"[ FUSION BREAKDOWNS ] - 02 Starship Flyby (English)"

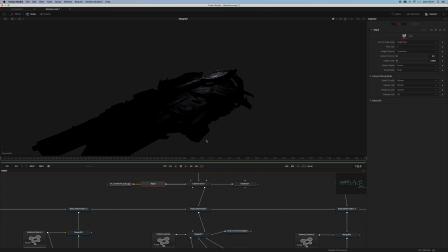So this is our result for the specular, and I rendered this one and used a brightness contrast to add some gain,
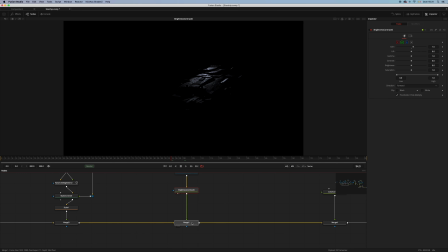and then added on top of the previous passes. Then the next pass was the reflection, and I used this HDRI image,
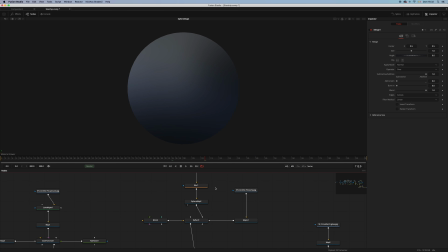darkened and blurred, into a sphere map, into a reflect material, and I also used the
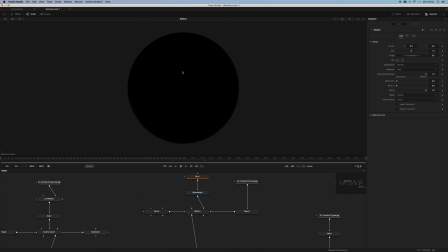bump map again. Even in this pass, the best thing is to show you on the ship itself. Let me...
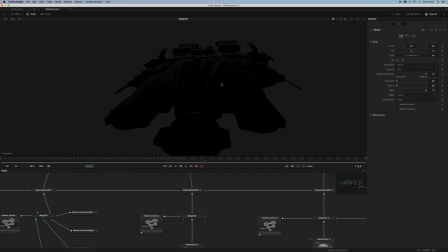In space there's not much to reflect anyway, so I just wanted it very, very subtle.
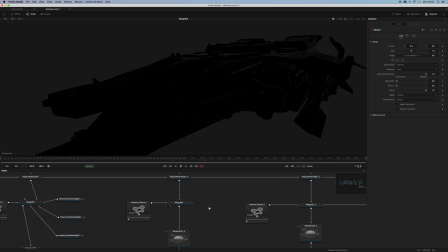And here is the rendered version
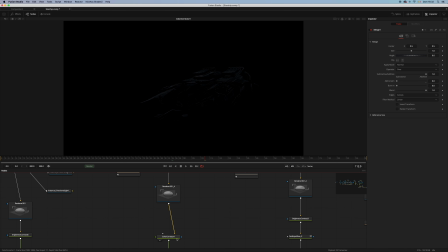through a color corrector in which I added some gain and some tint. And here is the result. Let me show you without a reflection and with the reflections. I think it adds some depth to it.
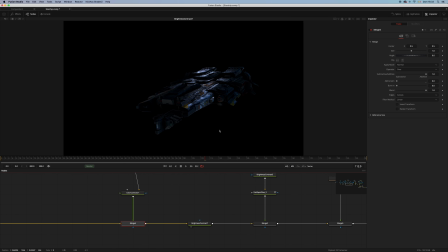And then I added a brightness contrast because I wanted the whole scene to be a little bit deeper, a little bit darker. So the next is the glow pass.
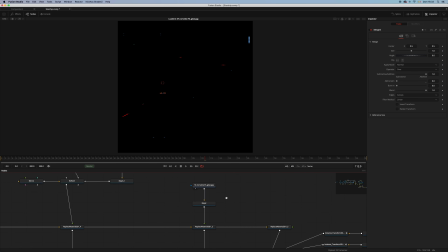I used the glow map simply straight as an input for the replace material.
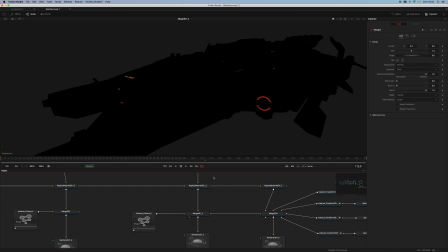And let's go back to the camera. And here is my render.
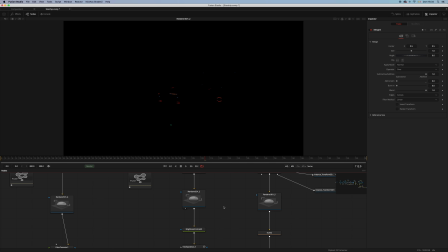And on this one I added another brightness contrast to add some gain and a fast expo glow to add some glow to our lights. You can get fast expo glow on reactor.
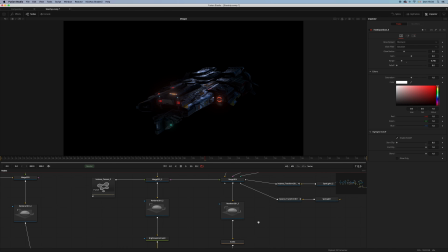And the next one is a nice one. Let me show you.
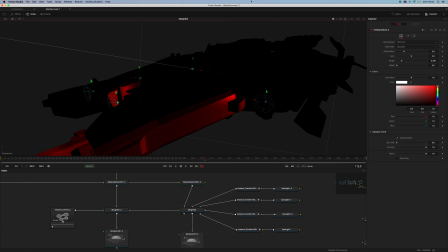I placed the
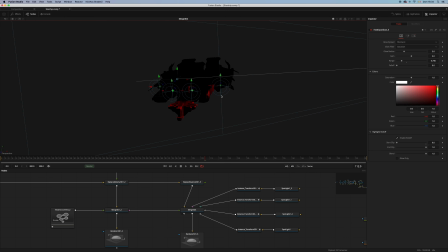spotlights where the red lights are on the ship, and I rendered this one out.
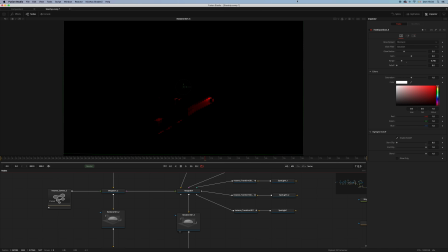Also, I rendered this one on double resolution and scaled down again.
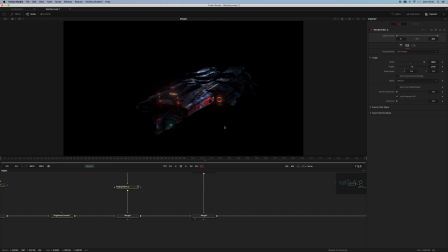Before and after. Next we have the engines, and the engines are made with volume fogs,
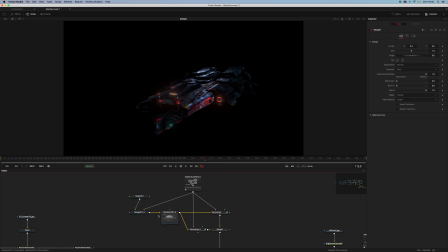and the scene for this pass is pretty easy. It's just a very big sphere,
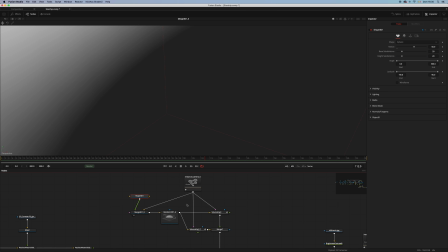radius 50, and I just rendered out the RGBA and the warp position pass. I needed the warp position pass in order to the volume fog to work, and here are my volume fogs.
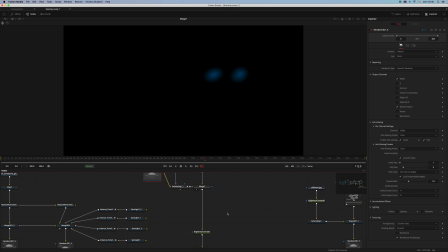And then I used the brightness contrast to make them brighter, a soft glow, and I needed to matte the ship back, but doing so, let me show you this issue.
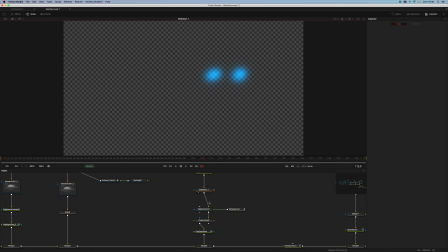Doing so, I ended up with this situation.
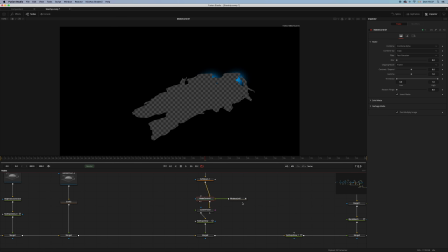Maybe I did something wrong in this case, but anyway, I solved this issue using a custom tool. And inside the custom tool, if I move into the channel tab, I just
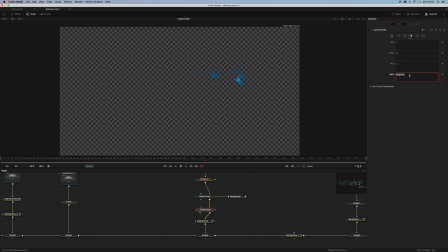use the 3 channels to make an alpha, and that's what I wanted. And then I added a fast expo glow on top again.
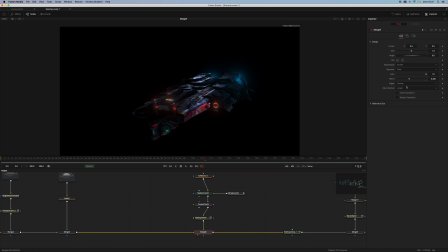As you can see, I blended it out because I didn't want it to be too bright, because I added one last fast expo glow at the end. And now it's time for our background.
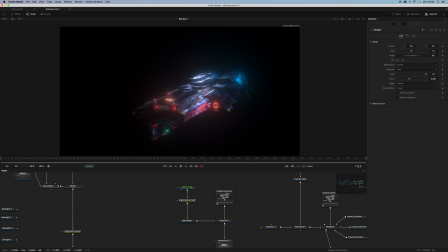I used this beautiful picture that I downloaded from the internet.
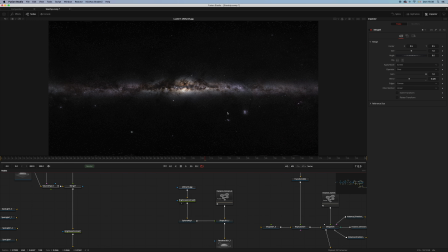I don't remember actually where I did so. Brightness contrast, sphere map, and this is our.
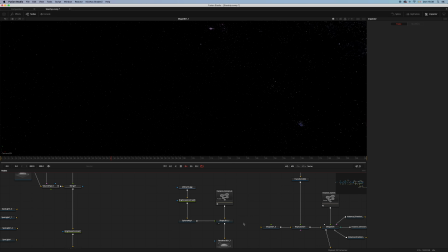And then I have this sphere.
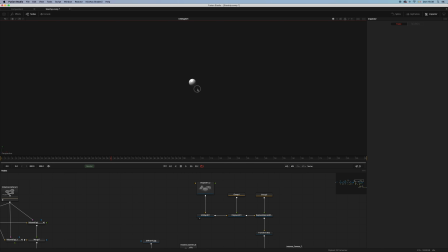Yeah, let me zoom in, and I used
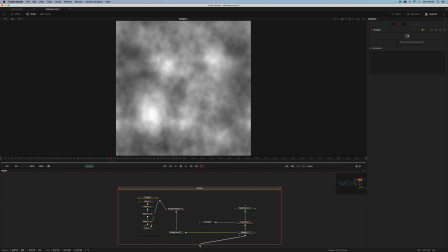this little setup of fast noises to generate a displace map, and this is how it looks.
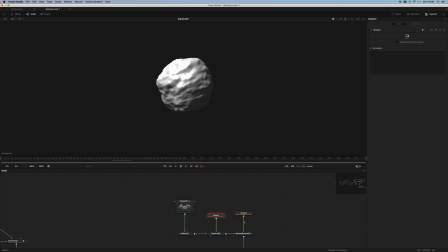And then this material here, using this Mercury map
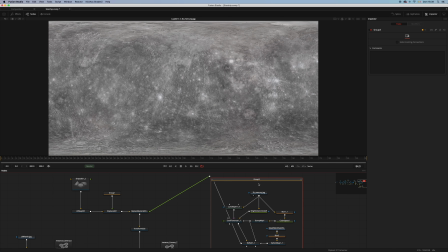and this
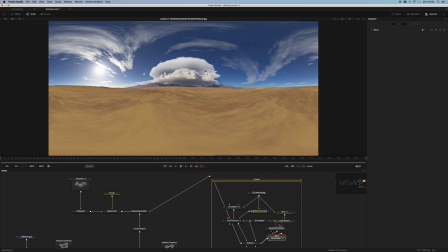HDR image as reflection to get to this result here.
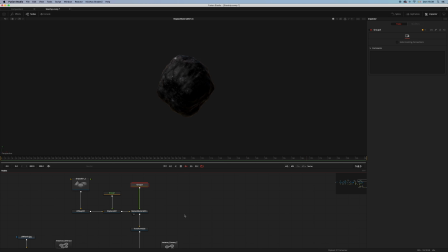And then this one goes into our replicate 3D, which was then fed into our merge with a copy of the lights from the scene. And as you can see, this is what we end up with.
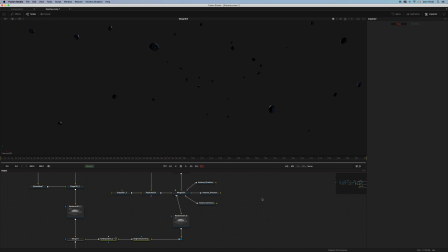So this is all going together.
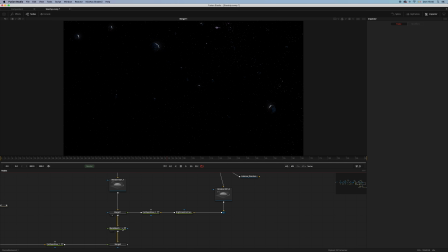And then I used Blackmagic to match my background to my ship.
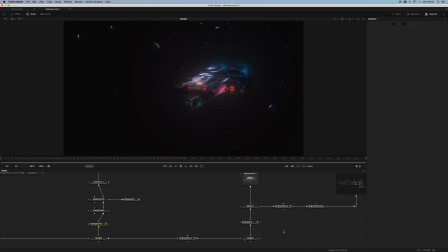I rendered this out in a ProRes, and I think it's time to add some more 2D magic.
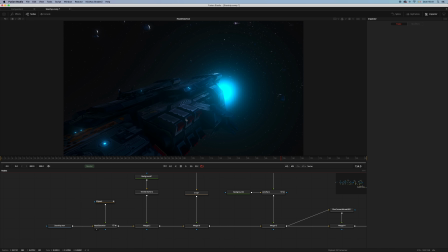The first thing that I did was actually using my heat distortion macro. So as you can see, I have some heat distortion here on the engine,
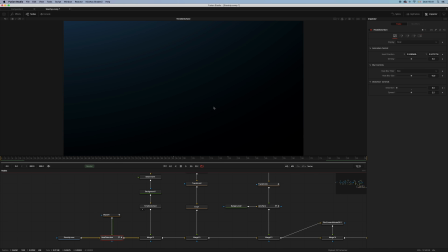and then I used a background to add some direction of the light, because as you can see, we have this reflection without any direction of the light. I think it's pretty strange.
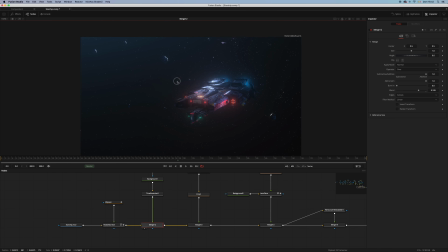So with this halo here, this one means that we have light coming from the top, and then I found this lens flare.
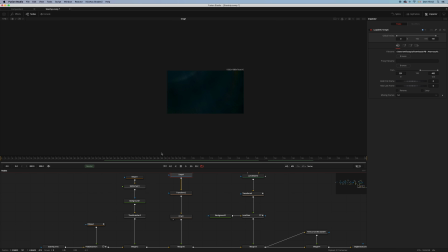I transformed it and crop it to get this result. Again, having the light coming from the same direction.